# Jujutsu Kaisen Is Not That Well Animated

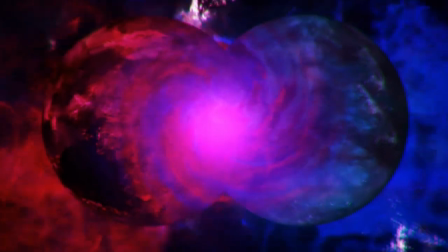[0:00]
Jujutsu Kaisen is one of those shows that had people talking about animation quality despite not knowing anything about it.
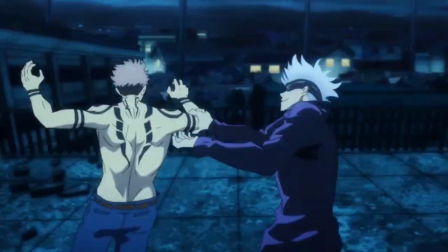[0:05]
The common consensus seemed to be that Jujutsu Kaisen is one of the best looking shows ever, which is not true unfortunately.
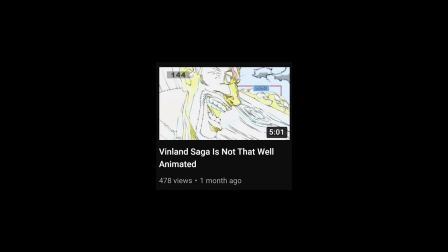[0:11]
If you all are new and aren't aware of This X is Not That Well Animated series that we do, we basically take shows praised for being well animated and point out visual flaws in them.
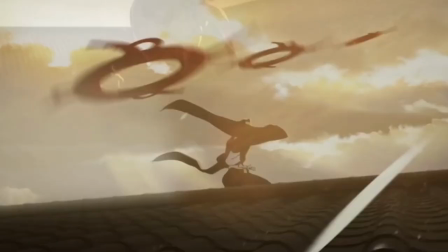[0:19]
This video is only about the flaws and not the positives, which there are plenty of as well. Like and subscribe if you have plenty of positives.
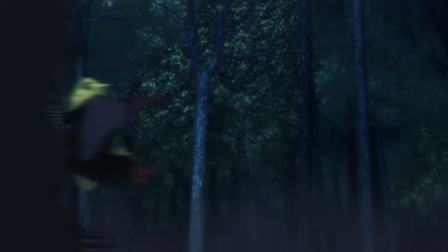[0:26]
Another day, another subscribe joke that is not funny. The biggest visual issue with Jujutsu Kaisen is the compositing, much like most shows animated by Studio MAPPA.
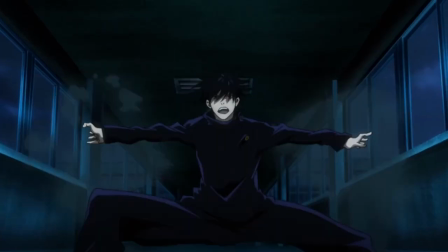[0:33]
But before that, I want to point out some actual cuts of poor animation.
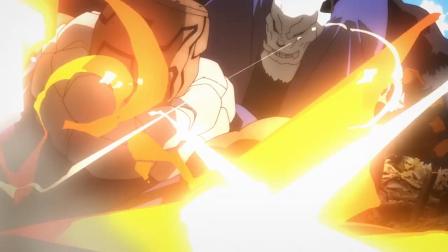[0:37]
Although not very common, some parts of the Itadori Mahito fight, as well as pretty much the entire rooftop segment of the Panda-Mekamaru fight, was a buffet of awkward, choppy movement.
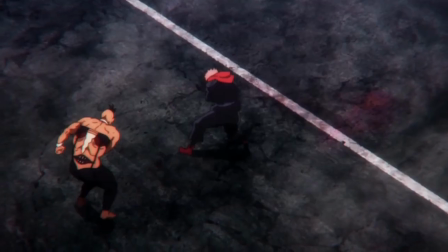[0:45]
Of course, Jujutsu Kaisen has a lot more sakuga work than your average action anime, but that doesn't mean all of it is. But let's move on to the biggest issue, that goddamn compositing. I have talked about the actual concept of compositing in relative detail in my UFOTABLE video, but it's a very broad term.
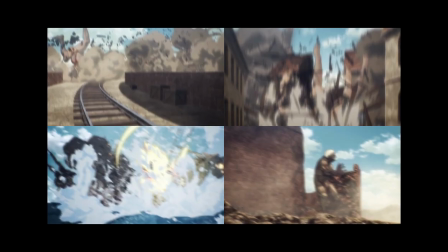[1:00]
Which aspect of the compositing is the worst for Jujutsu Kaisen? Unlike an Attack on Titan, Jujutsu Kaisen doesn't exactly have problems with blur.
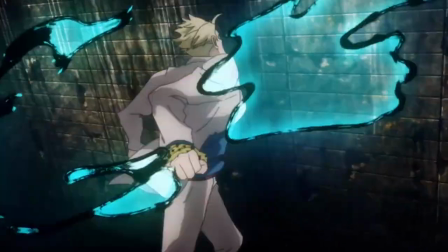[1:07]
The biggest issue is the show's over-reliance on filters and other digitally generated effects. The hand-drawn effects are really good, the digital ones are the problem.
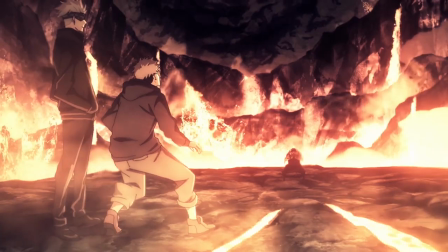[1:14]
Mahito's Domain Expansion is a collection of CGI and lava effects and lighting that looks completely out of place.
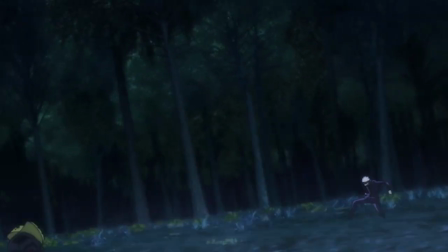[1:19]
Just a little earlier in that very episode, the atrociously bad textures on the trees, grounds and leaves in the forest are on full display, kneecapping the otherwise great animation.
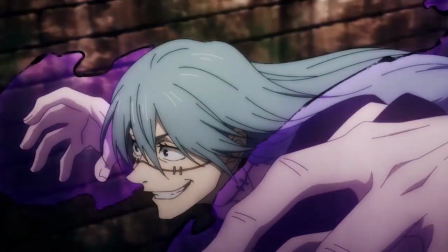[1:28]
Another great example is this tunnel fight scene, and let's go a bit into detail about this one. This is how the original layout of this cut looked like, and this is the final product people saw in the anime.
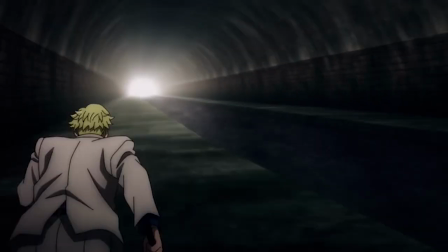[1:38]
Right off the bat, the animated background is replaced by a 3D one which got rid of the smears in the background.
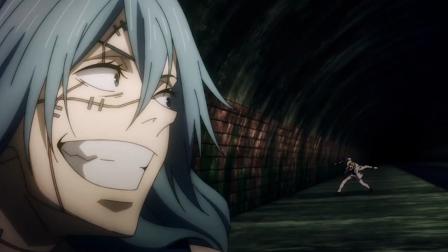[1:43]
It may have always been the plan, but the 3D landscapes and backgrounds in Jujutsu Kaisen don't look good and neither do the textures on top of them.
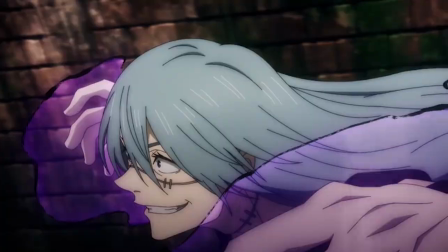[1:50]
Even the staff is probably aware of this and they had this blur on the background when it moves.
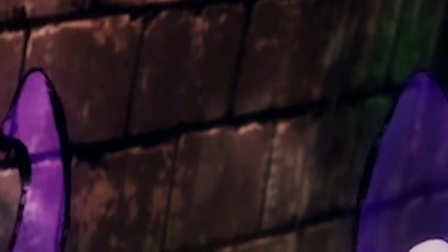[1:55]
Now blurring a 3D background when it moves fast is nothing uncommon but the blur is brought in and out very immaturely to the point where it's noticeable.
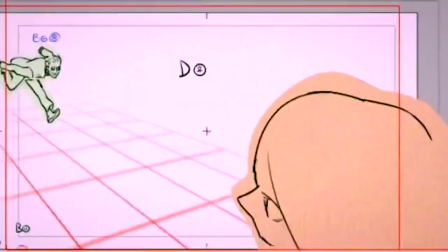[2:02]
There are some frames here that are off model but perhaps due to a lack of time instead of redrawing them on
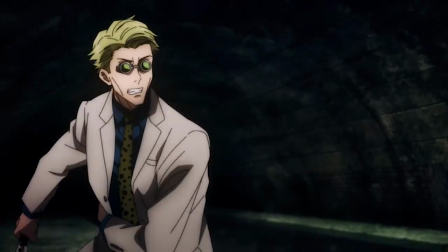[2:06]
model they were removed altogether which led to a lot of really awkward bits throughout this entire scene.
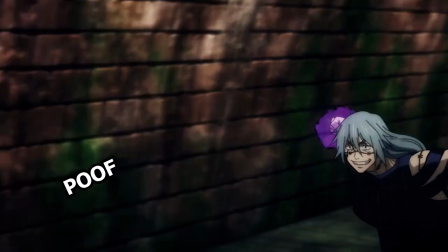[2:11]
The first offender is Nanami literally disappearing from frame as Mahito goes to grab him.
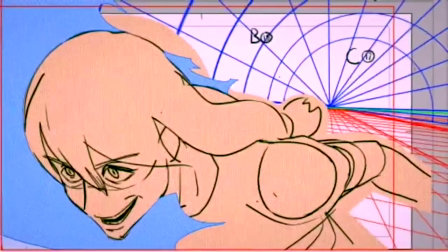[2:15]
While in the original layout Mahito stuck around for one frame longer, and it looked like he got hidden by Mahito instead.
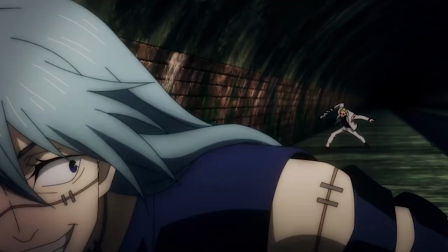[2:20]
This is then followed by Nanami literally reappearing behind Mahito, essentially teleporting,
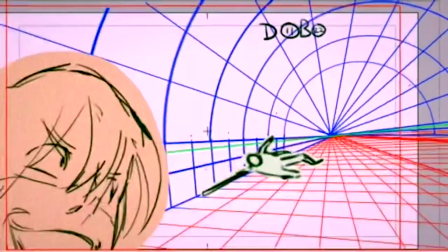[2:25]
while in the layout you can see Nanami sliding to get to his position which Anime Nanami just teleports into.
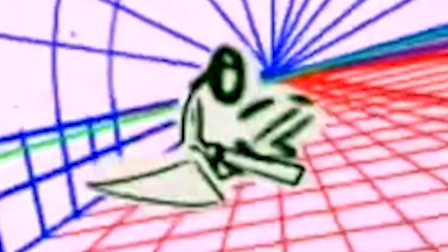[2:30]
These frames of Nanami sliding were probably removed for being off model. Also Nanami's running posture is completely changed. He runs like a human in the layout, he runs like an absolute clown in the finished product. And finally Mahito speeding up and catching up to Nanami is done with smear frames near the end in the layout.
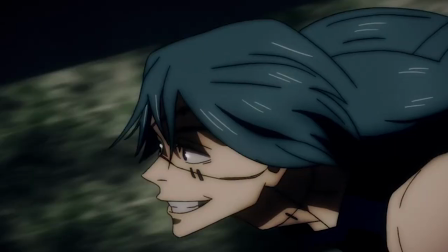[2:45]
Showing you how quick he is. the camera almost struggling to keep up. In the final version, the smears are replaced by an awkward close-up of Mahito's face and eye leading into the contact.
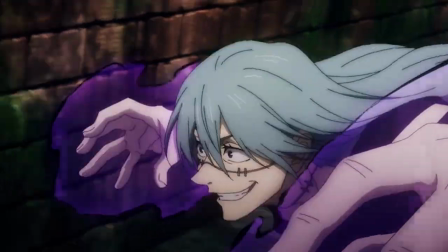[2:53]
It's stuff like these that makes this scene feel wrong. It doesn't allow this scene to flow naturally and makes it feel choppy.
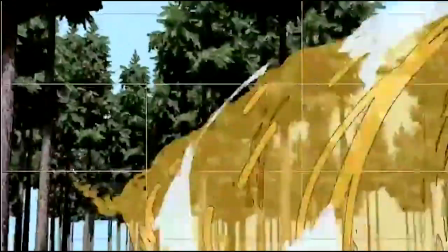[2:59]
There are countless such examples throughout the show but we can't break down every single one of them.
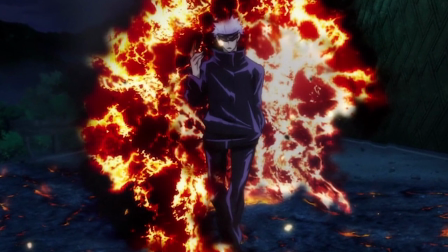[3:03]
But it essentially boils down to a very bad set of filters and textures applied on CGI backgrounds, which are extremely common in most of the show's action scenes.
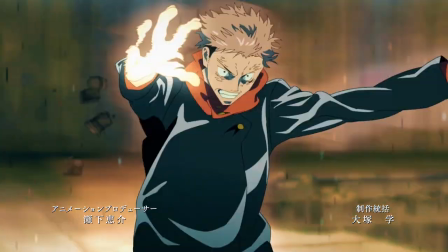[3:10]
You may look at some scenes from the anime and those very scenes from the Shingo Yamashita directed opening and you can see the difference.
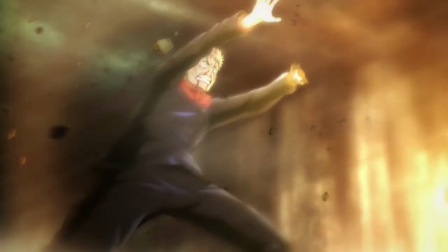[3:17]
The energy in this scene is shown by a single light source on one side of the screen, and generic camera shakes with some poorly drawn speed lines and regular wind effects with some blur on it.
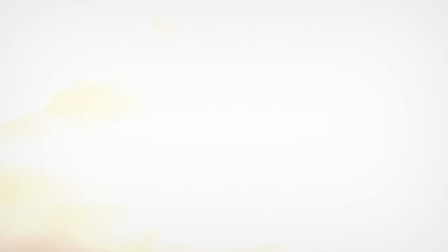[3:25]
That very scene in the opening is so much better. Even ignoring the actual superior animation, the whole screen turns into a single color to signify the starting point of the energy wave.
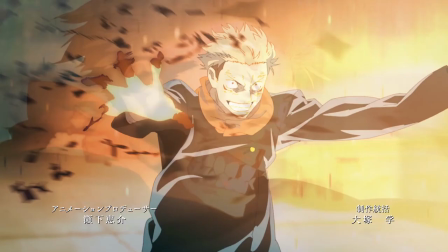[3:34]
While downward facing speed lines, the light source at one end of the screen getting brighter to the point where you can barely make out Itadori's face, it gets across how strong the attack is.
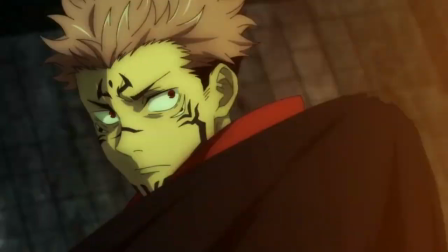[3:43]
You can have the best animation in the world, but bad compositing will more than gladly make it look subpar.
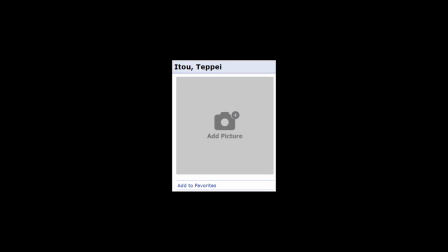[3:48]
I hate pointing out staff names in a negative light, but here it's not exactly the director of photography Teppeto's fault.
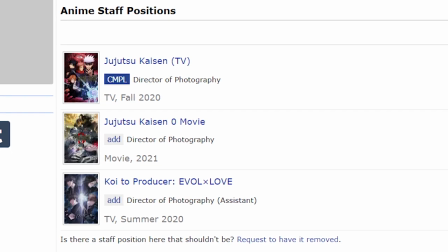[3:53]
He had only one show that he had worked on before he was given this role, for Jujutsu Kaisen. He had pretty much no experience.
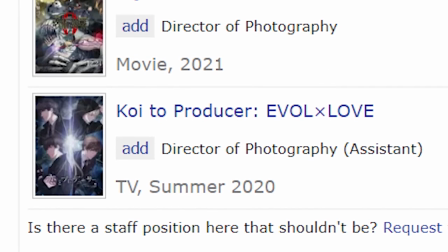[3:59]
As for the one show he had worked on prior to Jujutsu Kaisen, I'm pretty sure that isn't an action anime.
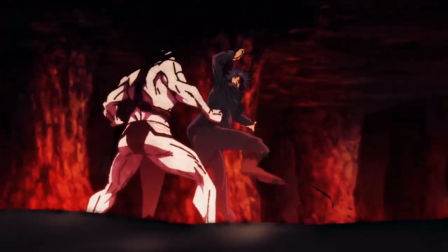[4:04]
Meaning he had never done compositing on an action anime before. What more to expect?